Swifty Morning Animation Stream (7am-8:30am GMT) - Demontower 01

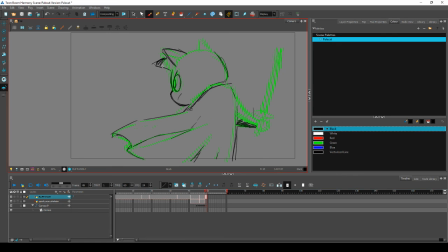(69:34)
I feel like in giving it a side view I've made it somehow less like Pale Cat. But then putting no snout looks really weird. Maybe it just needs to be smaller.
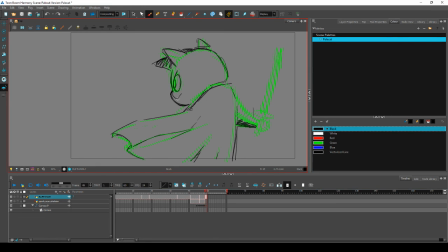(69:54)
That's also weird looking. Oh my god. Everything I do is weird looking. Ugh. We're gonna try this. This is more realistic cat face.
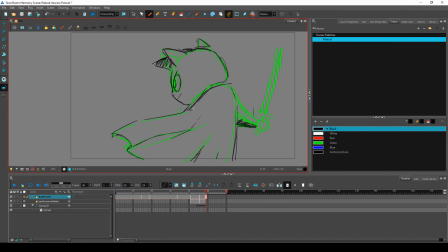(70:13)
Oh, it's quite freaky. It looks almost human. When things have a weirdly human face. There, that's okay. Just give it a really wide cartoony mouth. It kind of balances it out a little bit.
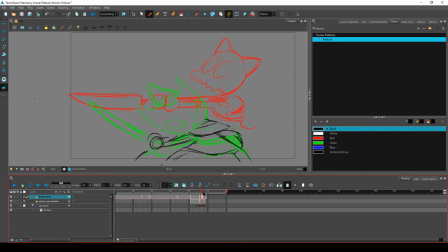This is what they do. Mike's show me what they actually do. What do they do? Okay, they have it 3/4. That's fine.
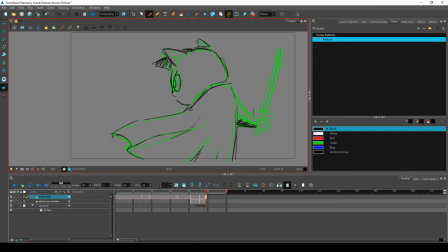(70:47)
They can sidestep the issue. It just looks like a grumpy trout on mine now, but we'll roll with it for now and I can fix it later.
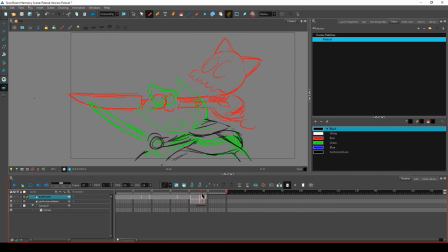So I want her to be pretty big in frame on this one. Because she is more competent than a skeleton.
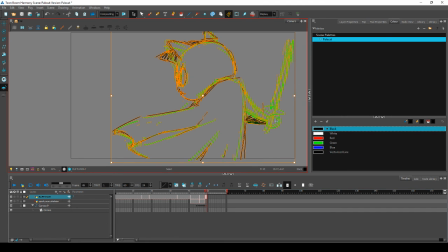Skeleton, you don't know what you're facing off against. I am Pale Cat.
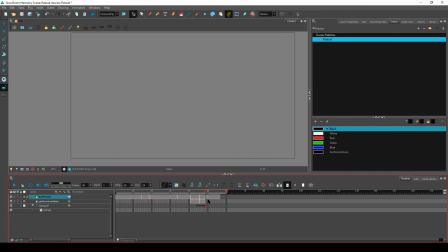(71:40)
Okay. So I'm going to have her start to come up here. So that this motion has more of an arc. If that's here, that's here, that's here. Okay, that should work. You'd think. Let's find out.
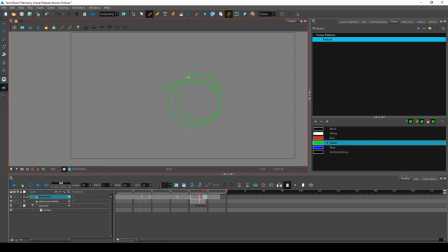Let's see if I can just get the cloak in roughly the same place. Is that a good idea?
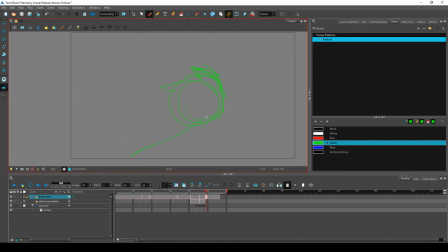(72:17)
It might not be. Ah! We'll roll with it.
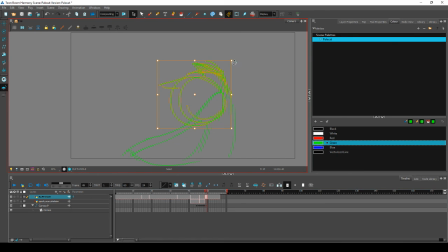(72:34)
I'll favour the end position. Yes, I will do that.
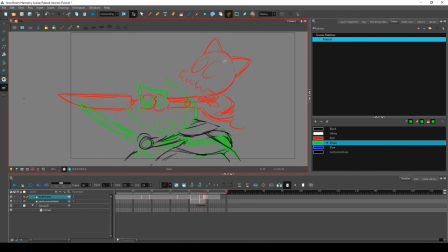(72:54)
Because I really only want this position in so that the movement feels fluid. I want you to read with your eye the end position, so I don't want to put too many frames into this bit.
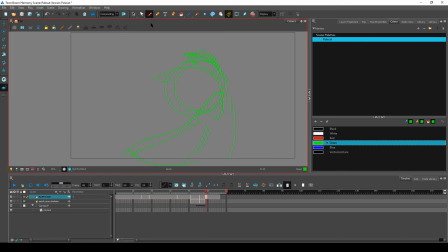Okay. She wouldn't have her eyes closed. She's still looking at the skeleton, sizing him up.
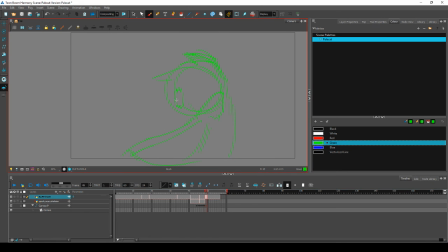It's like cool guys don't look at explosions, except cool cats don't look away from skeletons.